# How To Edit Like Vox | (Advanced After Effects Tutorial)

Hey everyone, my name's Chris from Create Daily, and today I'm going to show you how to make this advanced Vox-style animation using Adobe After Effects.
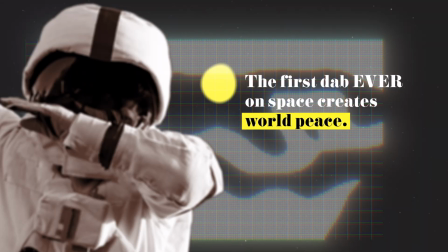5s
I saw this look in a Vox video and thought it would be really fun to recreate with our own little twist. Now it's time to jump into After Effects.
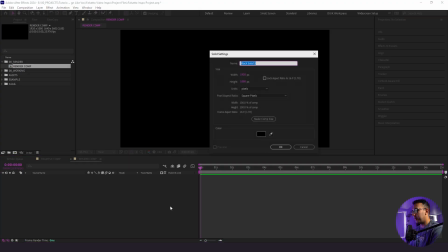11s
So we're in After Effects here, and the first thing we're going to do is create our background. So I'm going to click Control Y, and we have this black here, and we're just going to label this BG.
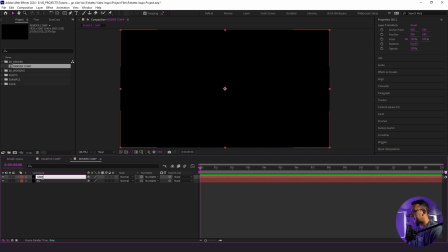20s
We're going to duplicate this, and we're going to label this grid. Now with the grid, we're going to add the grid effect right here.
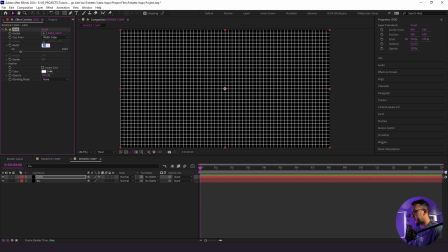29s
And we're going to change corner point to width slider. We're going to change the width to 64 and the border strength to 2.
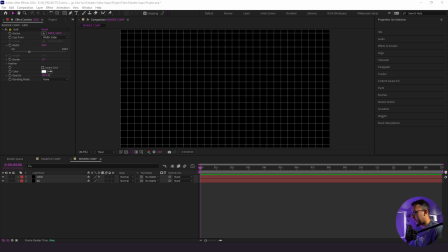36s
Now with this, I'm going to paste in this expression right here into the actual position of the grid itself. And it is a posterize 6 with a wiggle 100, 2.
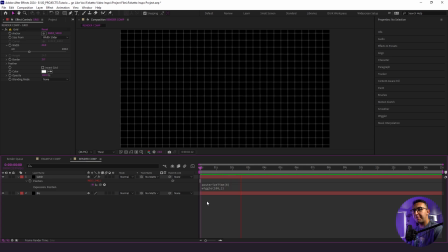50s
Right here is what you get. You have that jittery stop motion Vox looking aesthetic with this.
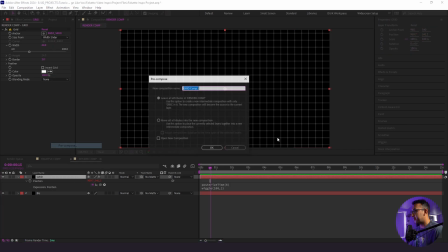57s
So next thing we're going to do is pre-compose our grid. I'm going to right click, pre-compose, and make this grid pre.
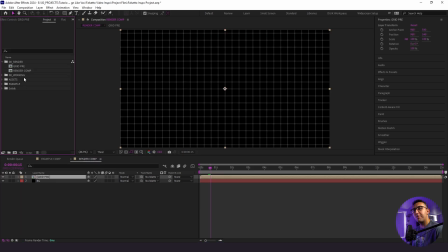64s
Move all attributes inside. And with any working comps, I'm just going to throw them in the working folder right here. All right, so now we have our grid and our background. The next thing we need to do is bring in our astronaut. So I have this astronaut dude right here that I masked out in Photoshop.
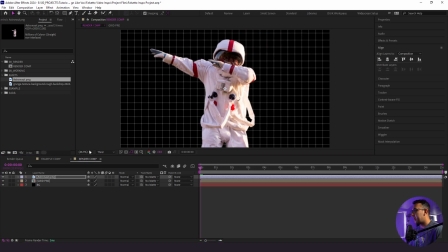78s
And I'm just going to center him up and put the anchor point right here in the middle. Now what I need to do is actually create some depth, some dimension between our foreground subject, which is our astronaut, and our background, which is our grid. And the way to do that is with a 3D camera.
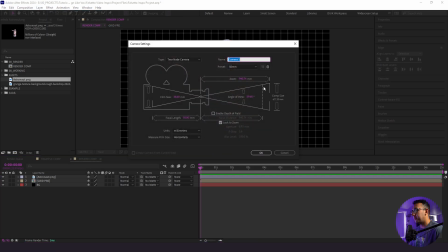91s
So I'm going to go to Layer, New, Camera. And as you can see, I'm using the standard 50mm camera right here.
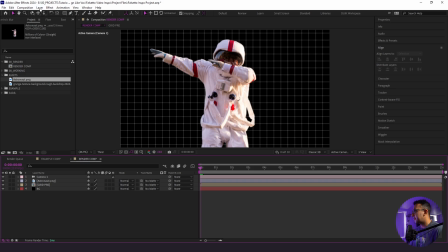99s
I'm going to click OK. Next thing I'm going to do is add a null layer. So I'm going to go to Layer, New, Null Object. I'm going to make that 3D, and I'm going to parent my camera to my null object. And just because we want to stay organized here, I'm going to label this null object as camera controller.
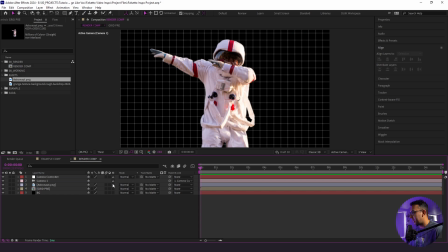114s
All right, now to actually make things 3D and give it dimension, we need to make our astronaut and our grid 3D objects as well.
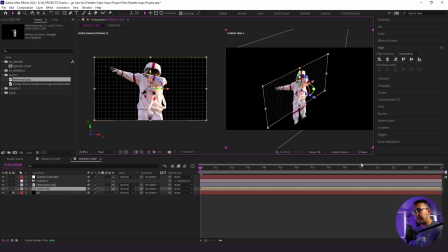121s
And now to create this dimension, I'm going to go to 2 view here so you can see what I'm talking about. And I have custom view 1 pulled up.
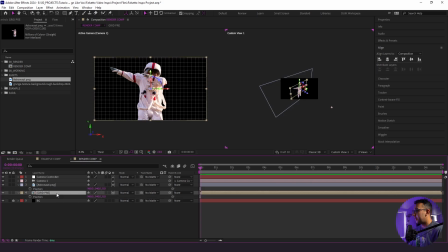126s
And as you can see, everything is on the same plane. So with our grid, what I'm going to do is actually push this back in Z space pretty far. So I'm going to push this back to 8,500 pixels in Z space. And you can see it's way far out there. All right, and we're going to leave our astronaut as is. So we'll go back to 1 view. I just wanted to show you guys what I was talking about with adding dimension.
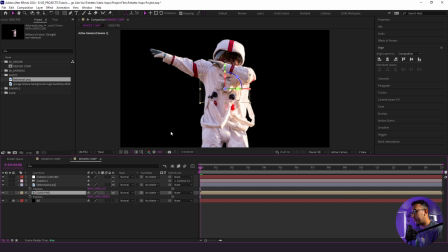145s
And to compensate for pushing things back in Z space, I'm going to need to scale this grid back up as such. So here's what we have. And next thing you know, it looks the exact same. But here's the cool thing about adding dimension and using Z space and this parallax look. When I go to the camera controller here, as I'm moving around,
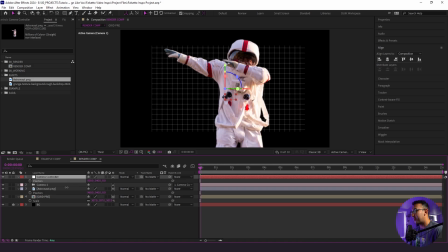165s
you see that the astronaut is moving much faster than the actual background because it is closer to the camera. So that's all part of this parallax look. And I just want you to keep that in mind when you are creating things in 3D space.
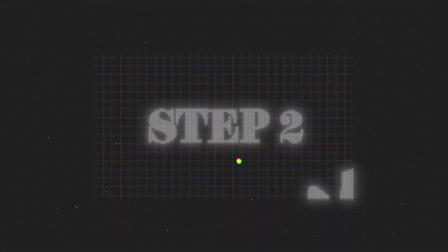178s
All right, so the next thing we're gonna do is actually do some of our 3D camera movements. So I'm gonna set a position keyframe here.
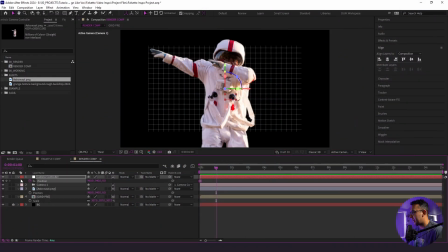184s
I'm gonna go to about 1 second, and I'm gonna set another one right here as well.
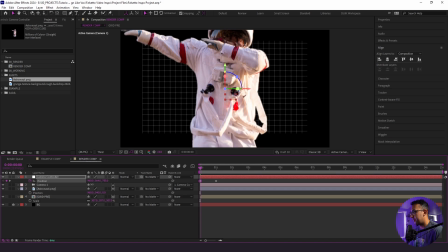188s
I'm gonna start in pretty tight, right here, just like that.
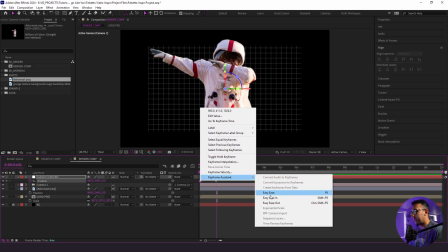196s
And then it's gonna zoom out. And we are going to right click, ease out, and right click, ease in these keyframes.
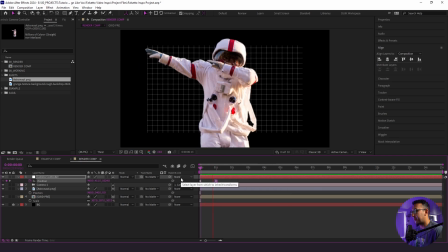203s
So here's how that looks. Nice. We're gonna let this pause for about a moment or two, and then we're gonna actually continue our camera movement by going over the astronaut's left shoulder. So I'm going to set another position keyframe here at the 3-second mark and go to 4 seconds in.
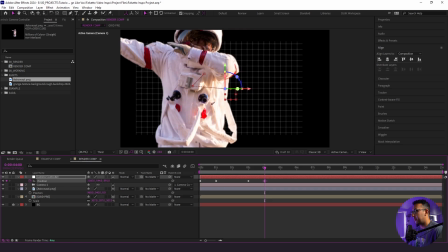219s
And I'm going to zoom in, and we're going to keep him in frame, but he's not going to be the focal point at this point.
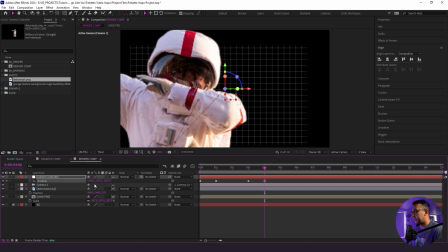228s
It'll be the text.
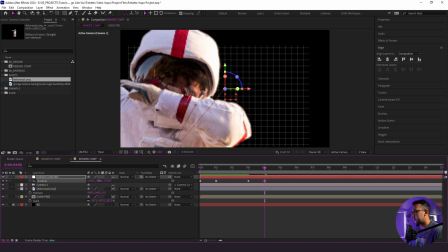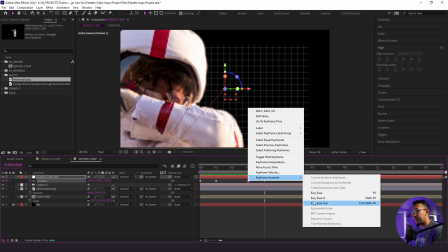236s
Just like that. And same thing as before, we're going to right click, ease out, right click, ease in.
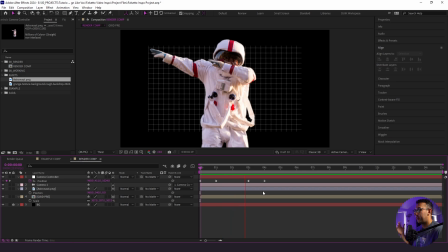242s
So things start zooming out. We reveal what we're seeing here, and then we're going to go into the actual text that we're going to be creating in a little bit.